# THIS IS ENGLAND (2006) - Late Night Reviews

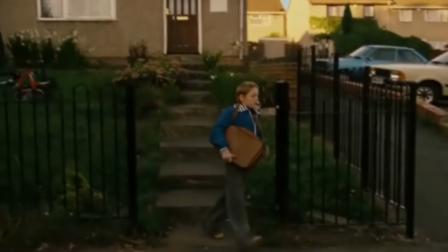0:01 Written and directed by British filmmaker Shane Meadows, This Is England follows a young boy named Sean whose father died in the Falklands War.
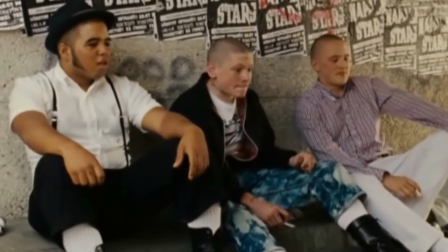0:08 One day when coming home from school, he encounters a gang of skinheads in a local underpass who quickly befriend him and bring him into the gang as one of their own.
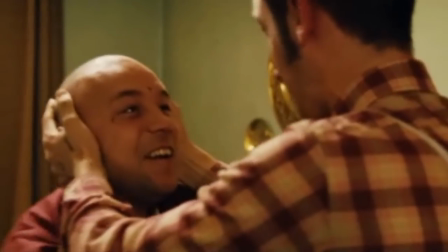0:15 When things seem all good and well, Combo, played by Stephen Graham, returns to the group after serving a lengthy time in prison,
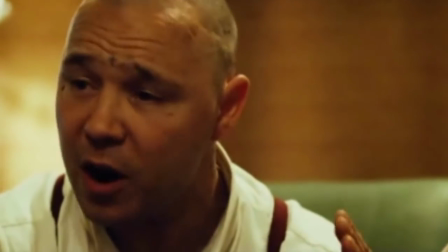0:21 bringing with him a mentality of racism and hatred towards the government and the immigrants that occupy the United Kingdom.
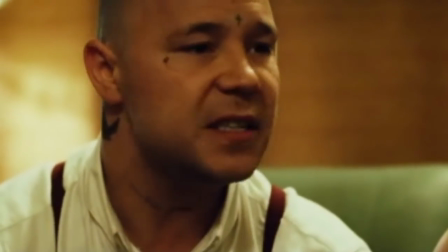0:26 Half the group are opposed to the message that he's preaching, but he successfully manipulates the lead character Sean,
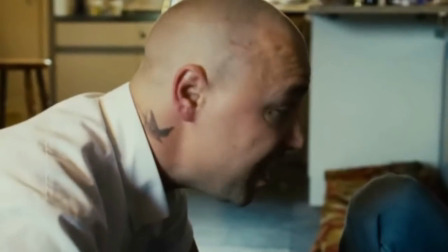0:32 using the fact that his father died in the Falklands War as a reason to join his cause.
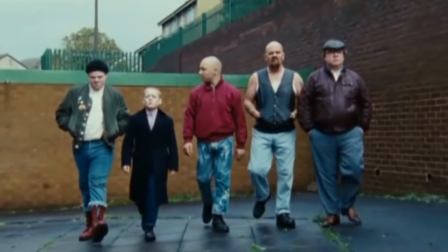0:35 And from there on we see Sean, Combo and their half of the group transcend into the racist and xenophobic behaviours that we commonly link to skinhead culture today.
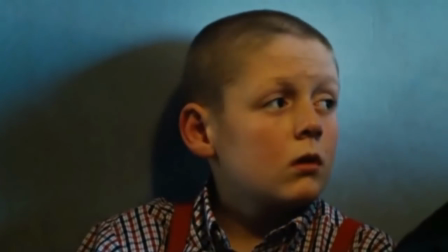0:43 2 fucking world wars. Men have laid down their lives for this. For this, and for what?
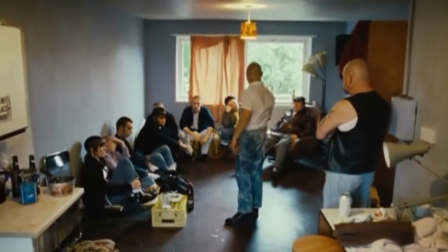0:50 So we can stick our fucking flag in the ground and say, yeah, this is England.
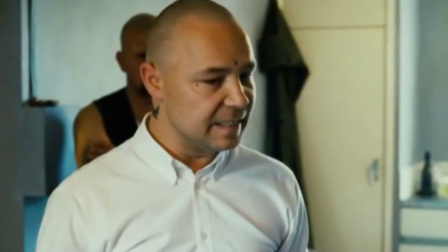0:55 And this is England, and this is England.
It's a smart move by Meadows to remind us that skinheads were not always related to racism.
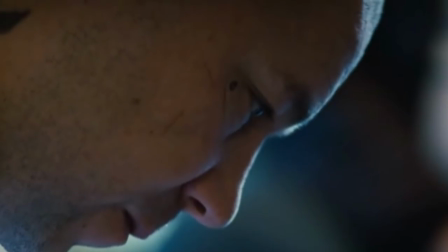1:02 He makes his characters so human, even the antagonists.
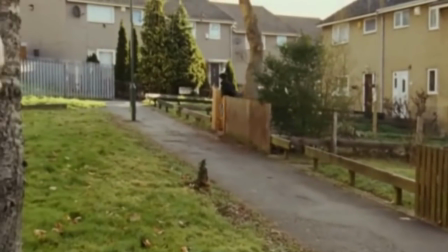1:05 They all appear to have a believable depth, and they all seem to have a reason to be doing what they're doing, but the movie respects the audience enough to not force what these reasons are.
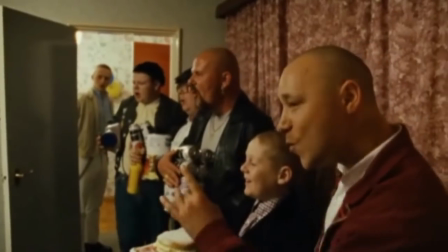1:13 As the story goes, Meadows provided all of the actors with 2-page backstories so that they understood the depth of their characters, but the movie didn't have to flesh it out.
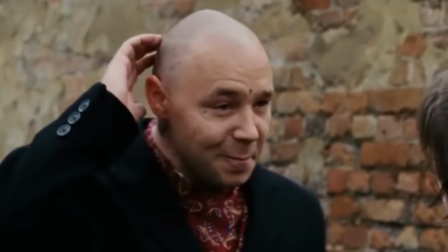1:22 Even the negative forces driving the movie are somewhat likeable due to their humanity.
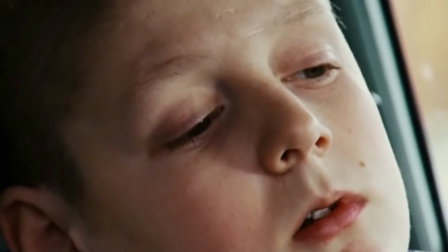1:26 A fine example of this would be a scene where Combo talks to Sean in the car about what it's like to not have a father figure and lets him know that he'll always be there for him.
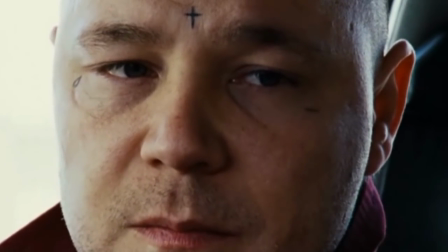1:34 I know what it's like. To have people walk out on you.
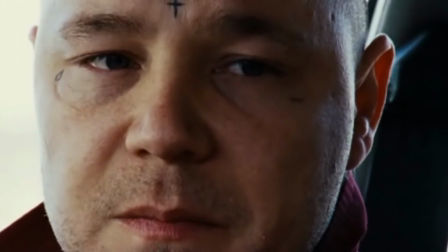1:40 To have people just fucking leave you. It's honest, lad.
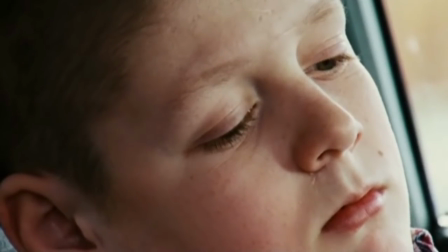1:46 I know how you feel.
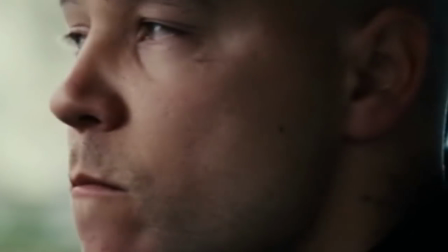1:49 Small scenes like these go a long way in establishing that characters are not only good nor bad, it's perfectly possible to be a mixture of both.
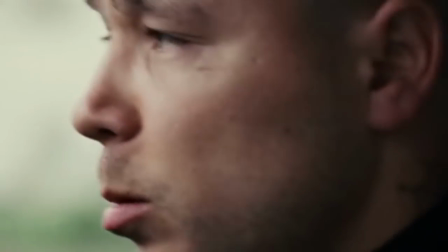1:56 As misguided as their intentions may be, we can kind of understand why they ended up there.
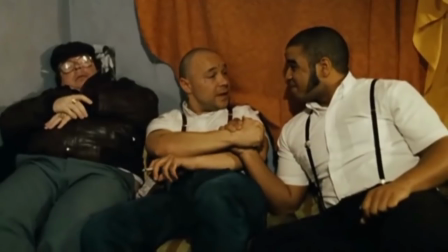2:01 And as for the message of racism, whereas movies like Romper Stomper and American History X have multiple beatings of characters you don't actually know or care about,
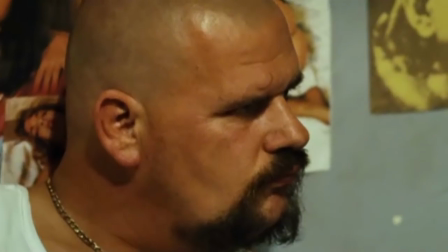2:09 the movie does a great job at slowly building an underlying feeling that everything is leading to a bleak,
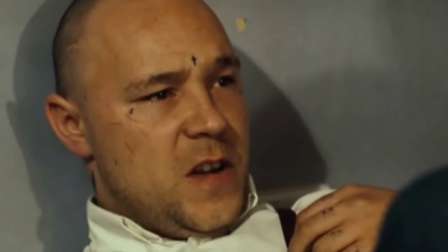2:14 violent end, and successfully makes you care about one single beating, as opposed to a barrage throughout the whole movie.
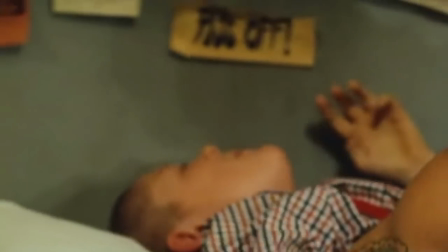2:20 This is another clever move by Shane Meadows. The threat of violence consumes the whole movie,
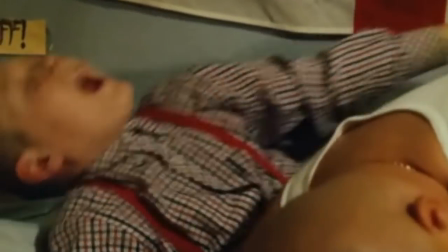2:24 but it's clever enough to hold off until it knows that the audience are invested enough in the specific character so that the beating actually means something and it's not just a display of random violence.
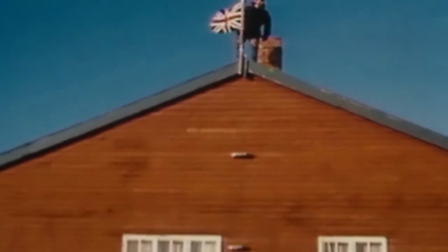2:33 The backdrop of the Falklands War and Thatcherism carries throughout the whole movie.
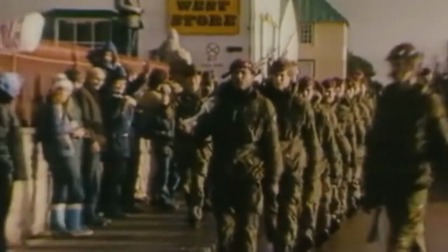2:37 It's actually the driving point of the main character, but again, this doesn't come to the forefront of the story, it simply exists to show the period in which it's in.
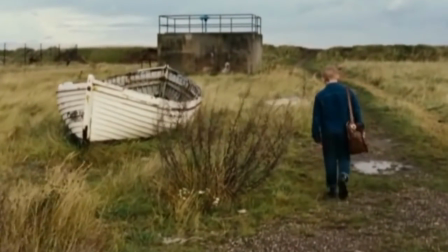2:45 To accompany that, Shane Meadows decided to film using Super 16 film, similar to that of Quadrophenia, to give a movie a look of the period in which it's set.
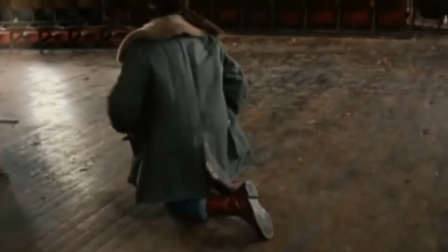2:53 Despite the film's violent intentions, the film's able to pull off comedy, drama, romance and the feeling of family all underneath the hate in an unforced manner.
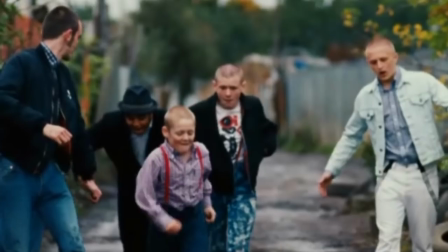3:01 It's said that the film is partially autobiographical, with Shane Meadows saying that most of the events that took place in the movie happened to him back when he was 11 years old.
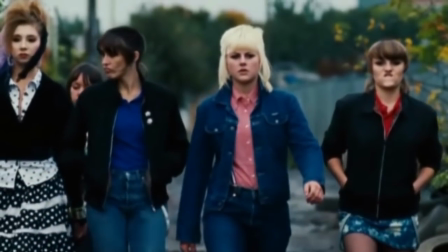3:10 Could that be why this movie is arguably Shane Meadows' best work to date? I mean, think about that for a second.
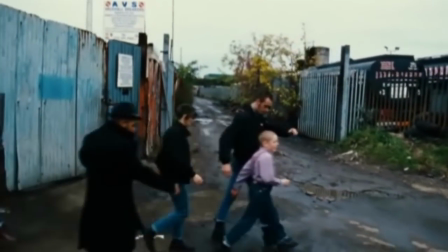3:15 Sometimes it takes more than just great writing, great characters and believable performances for the film itself to be truly believable.
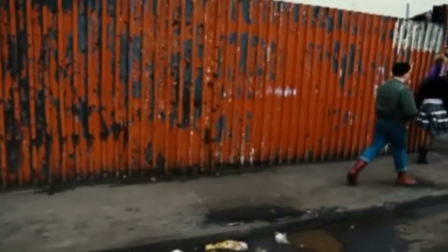3:22 With the director claiming that he went through these events himself, he's got a personal edge there, and he knows how to recreate the scenes in a way that they actually happened in real life,
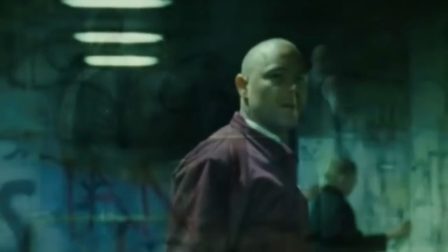3:31 which is not as possible with a script that was written, as brilliantly as it may be, by somebody else.
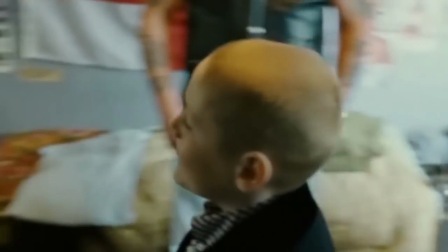3:36 Even plucking actors out of obscurity must have helped this style. Though some of them may be familiar faces now, for most of them this was their first professional work.
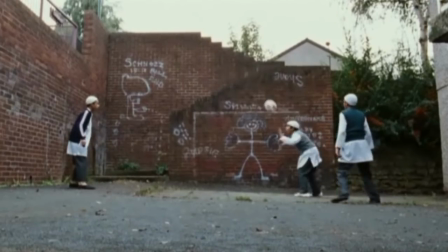3:44 Meadows even encouraged them to ad-lib some of their conversations so that it felt more like real chats and not scripted lines.
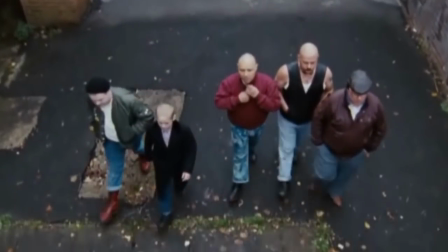3:51 Underneath all the drama, tension and character development, you've got the music by Ludovico Einaudi.
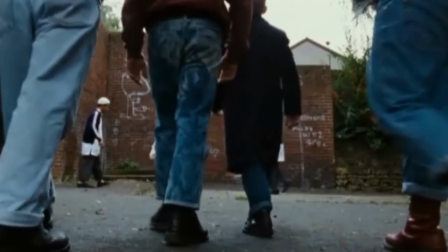3:57 It carries the drama of the movie with a sort of dark and haunting beauty.
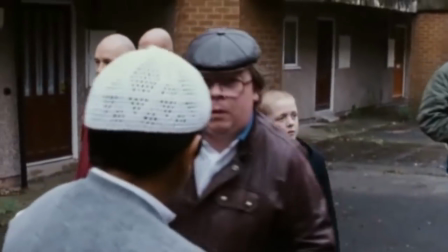4:01 If I was to provide any sort of negative criticism towards the movie, it'd be that it feels somewhat incomplete.